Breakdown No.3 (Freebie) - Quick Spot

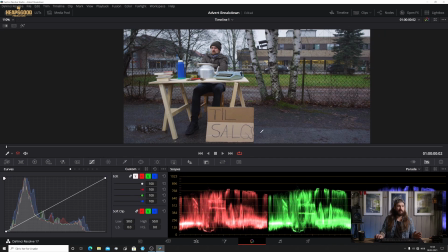So actually what I did was I went around here, attached the sign with a little string, and that's what pushed that sign over here. You'll probably see it now as it stops. As we go down here, we can zoom in a little bit.
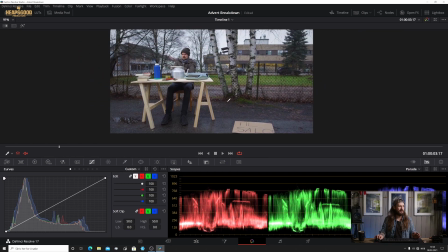We can see that string on there. Classic, absolute classic. Got to do what you got to do to get the effect.
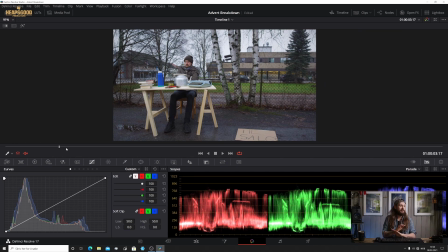But that was the effect and it worked well, and yeah, people understand what's going on here.
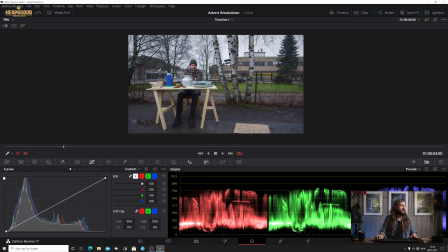So talking about the composition, it's locked off. Krista's out here on the left hand side of the screen. So be it. That's the direction we're going for here.
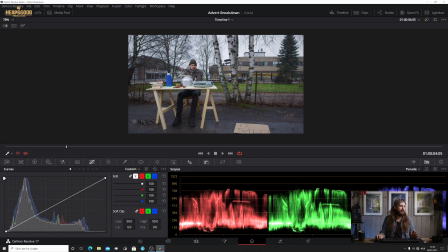It gives it a bit of room for this sign to start moving over here, and also it, you know, Krista looks like he is alone and cold. That's the effect. Moving straight along to the next scene, cut, we have a little bit more movement here going on.
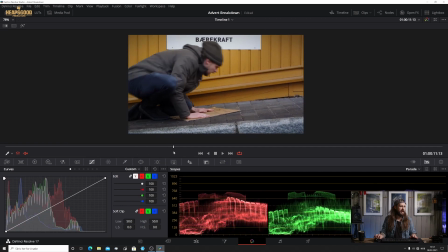So this is great. We had the assistance from Zoe. Hi, Zoe. Zoe's a friend of ours from the local area.
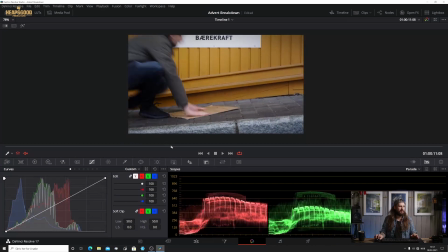She helped orchestrate this movement beautifully, where Krista stops the sign from moving,
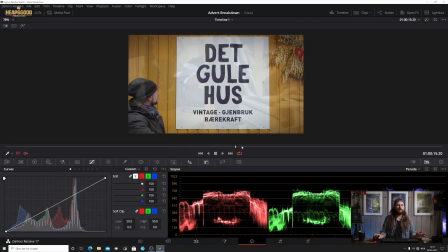and then all of a sudden he's magically out the front of Det Gule Hus.
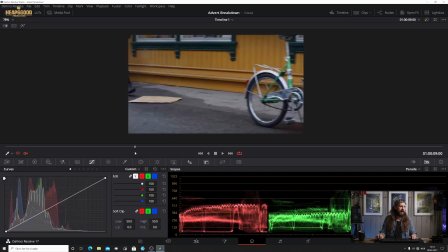So panning action. I have a 50mm lens going on here.
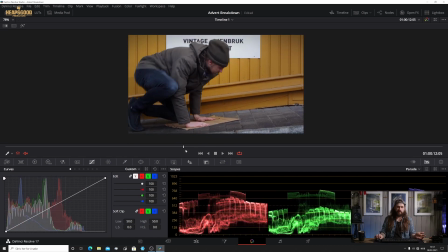Pretty simple direction. Stop the sign. Out the front of the sign of the place.
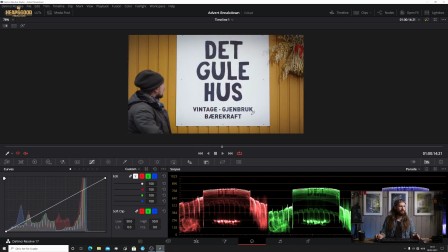Okay. Vintage, used, and environmentally friendly. Quick technical aspect here. Now that you probably see it, there's a bit of shadow on the wheat. Little wheat bale that's up here. That's because we are pushing light onto the sign here.
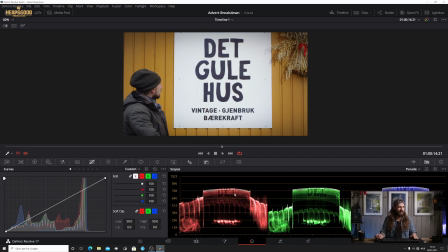The sign is up here. You can probably see on the levels here we've got some, which is not often what you see, but we've got definitely the DET up in these levels here, which is quite funny to see. I haven't seen that before.
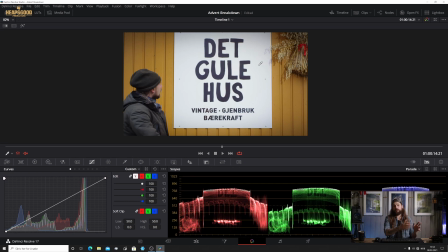We've got a lot of level on the sign here, and that was intentional so that your eyes are drawn towards the sign because it's the lightest part of the screen here. That's on spot. That's the same light that was lighting Krista in the first scene here. That's just lighting the sign up on this screen here, which is great.
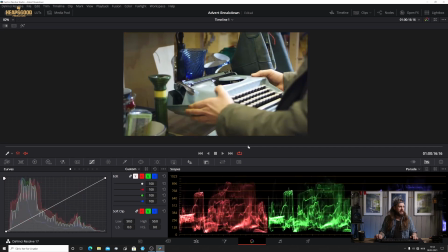Moving right along, we're going to jump over to the inside. He's gone here.
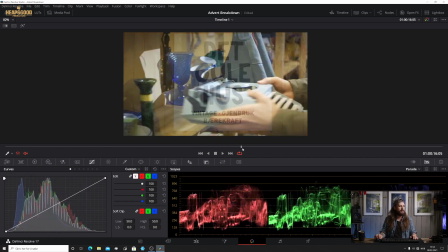He's decided, okay, well, I'm going to take all of my stuff off the outside table, not be in the cold, and put all of my stuff inside on the shelf.
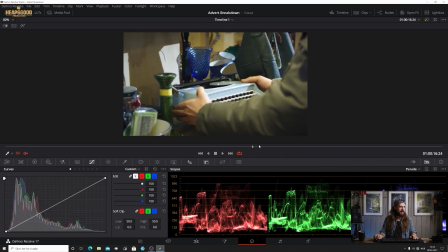That's the typewriter, is what we see from here. It connects us to the inside shot. And that's the only shot that we have there because it's super simple, quick. It's a really quick spot.
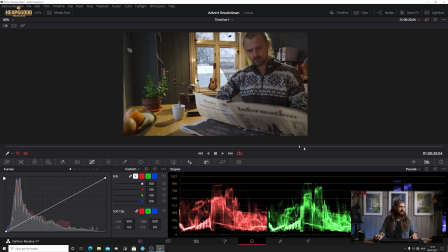Then the next scene is Krista sitting at his breakfast table, chilling. So we're using mixed lights here. I turned off the house lights because we don't like those top-down ugly lights.
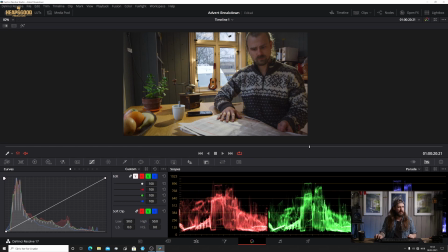We're using the window that we've got here and the window that's there. I didn't put any lights outside the window, but I was thinking of doing it, but it was just a little bit technically difficult, and also the time didn't allow for us to do that.
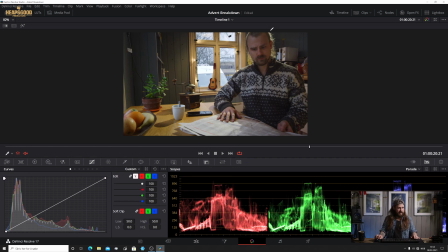But I did set up a light behind Krista here and shine it at his back just to separate him from the background here. And you can also see that that light is giving some long shadows here on each of the products. So
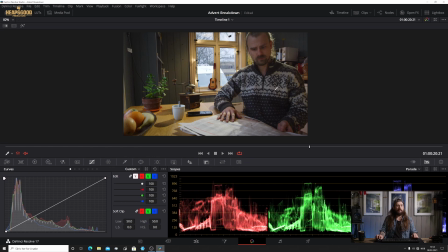we're going for, that homely look, and we're actually using the kitchenette at Det Gule Hus for this one because the location was perfect for that. So lucky for us, we had everything there and available for us to use.
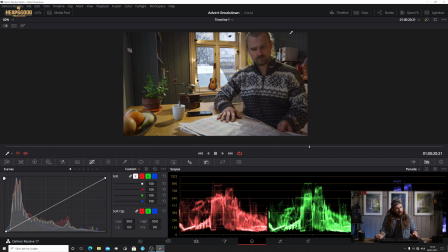So composition again, Krista's a little bit cut off here because the room was quite small.